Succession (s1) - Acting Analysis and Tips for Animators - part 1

Welcome back, it is Thursday and that means acting analysis, finding me at Resent. Today I'm going to take a look at the HBO show, Succession. I sound like a broken record, but every time I talk about a show I say it's awesome, it's great, you should watch it. But it is great and it's awesome and you should watch it. But why waste time? Let's get straight into episode one of season one.
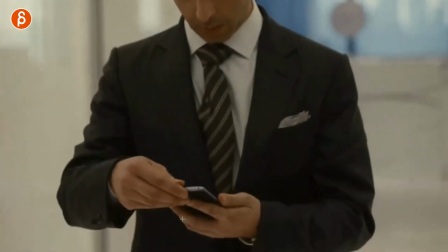20s
First up is this moment here where Kendall here gets a phone call and it's the dismissive hand wave right there.
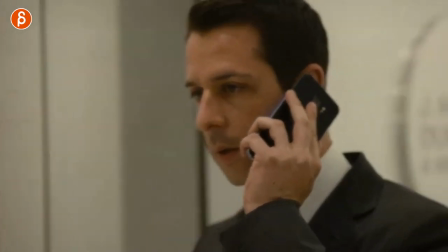28s
As it takes the call, people are waiting.
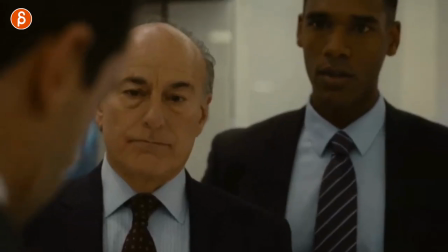30s
And this to you is interesting because this could be the beginning of your shot This could be where we see him talk or we can see
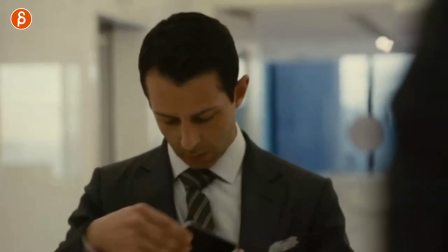38s
start with this whatever you want to do there's a start But I like the idea of the shot starts with him taking the phone call and doing
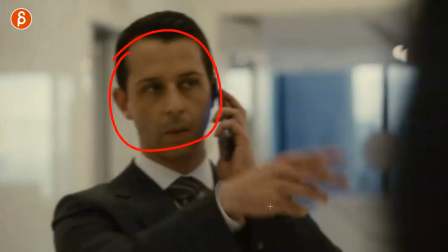47s
This just that kind of sets the tone of how he feels throughout the shop So this could be a I'm very excited You know, maybe figure for a map be quiet be quiet I have something important to say or this kind of like leave me alone You know,
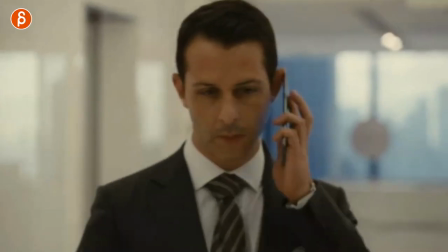60s
you're not important to me right now. I have a more important phone call But it kind of sets the stage in terms of how this character feels So this could be kind of like a setup so that the audience knows exactly how your character feels so that you have That's the beginning and right away. It's communicated This is how my character feels and then you have somewhere to go if you're changing You want to change your character's emotions really want to do But I think it's a cool interesting setup that doesn't take ten seconds. It doesn't take an audio piece It's just the thing of that or like phone call where it is it's a short little thing to set up the character.
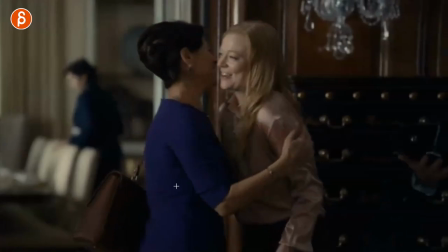91s
The second clip I want to talk about is this, where you have all different kinds of hugs. So this seems like a fairly warm embrace.
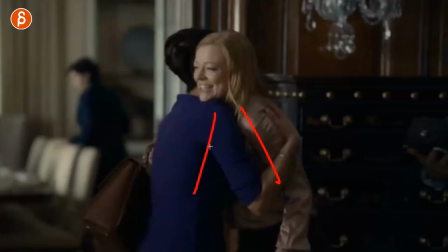97s
You got the hugging here, you got contact, you got the chin on here.
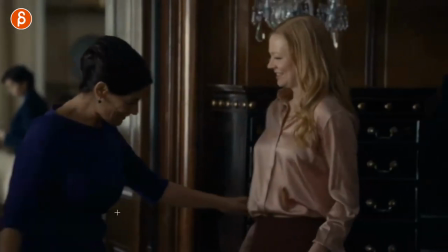101s
So that's one way of, I mean, even though they don't see eye to eye in the show, it's kind of like, yeah, I'm happy to see you.
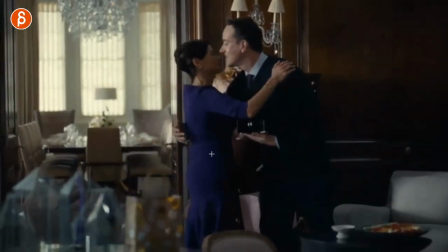108s
Compared to when you have Tom, the husband, and it's this, I'm not quite hugging you, not quite holding you. she does it, I mean she has all the power here, she's okay, but you know he doesn't quite know,
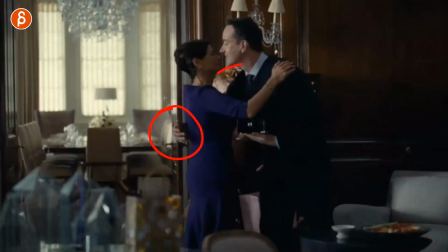120s
that's something to think about as you do something like this, do you want to show the relationship by something like this, or the contrast of this, like he is not okay, but she's okay,
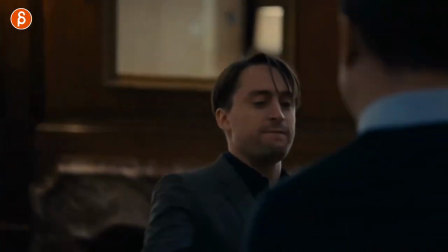129s
and then compared to this one, where it's kind of like okay, okay,
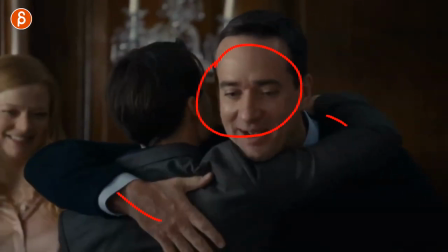134s
yeah, yeah, yeah, and it's this, it's kind of the fake tapping, but if you look at his eyes and his facial expressions,
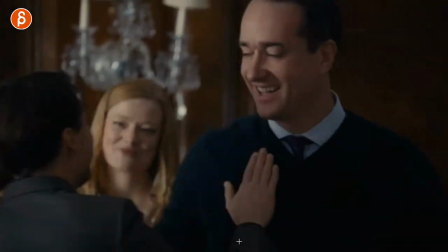141s
it's kind Okay, yeah, yeah, uh-huh. Yeah, uh-huh.
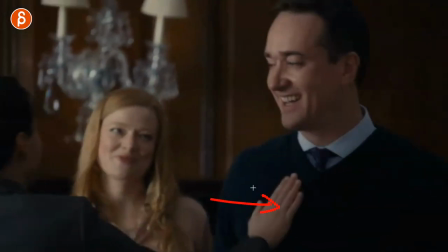143s
And even that here, it's almost like at the end it's, is it a friendly tap or is it a tap that almost means Get away from me because you have that little
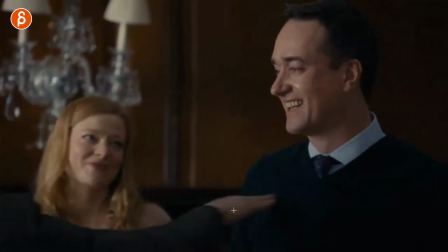152s
Push off at the end you see this here how the hand pushes off So even with something that's more innocent like a hug or just kind of like a welcome thing You can just like with the dismissive hand wave you can set up your relationship between two characters just through that hug is it a warm embrace is it something awkward and that can set the stage again for your shot where it's a pantomime or a lip sync but it's something that is very clear and communicates the relationship very fast that's what i like about is that you can do something very quickly at the beginning of the shot even as the audience kind of gets a overview of this is what the shot is in terms of geography and the characters but within that beginning you can already like i said set the stage between all the characters in your shot this
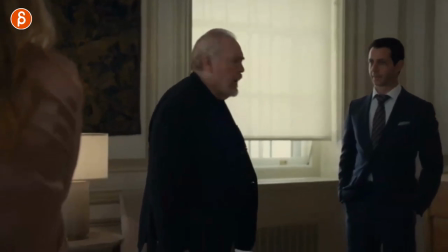192s
one is more about posing and it's almost like i want to go towards the end and then show you the beginning so as they talk you can see this
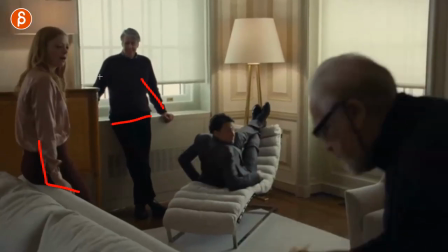199s
here where she is sitting like this they're kind of similar after they're kind of similar but you can see a bit more relaxed maybe a bit more stable in that triangular pose if you will and she's a bit you know closer to him but then you have him and that's going to go
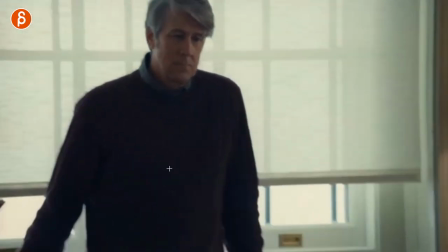213s
back to the beginning is where they kind of show off how they sit and it reveals what this and it tells
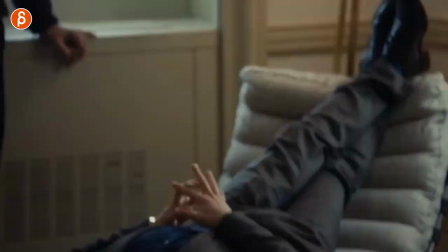222s
you something about this character where everybody is somewhat standing in a normal way and he has this
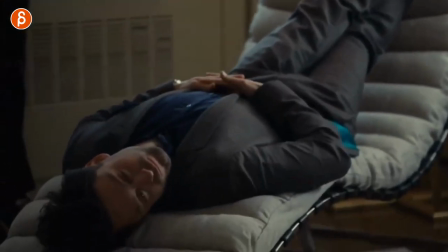227s
very quirky way of sitting and that's really his type of character was he's fairly
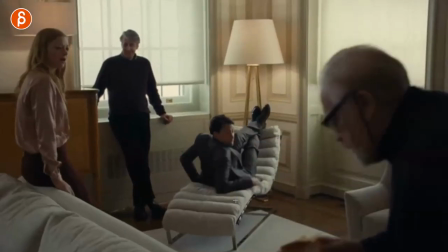231s
strange in the show but it gives you also an opportunity for contrast so now that something important happens he changes he goes from
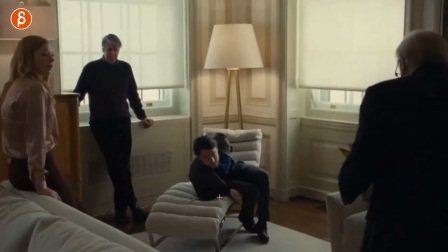240s
that crazy pose to okay hold on hold on this is important now no time to play around let me sit down and actually pay attention so you can do a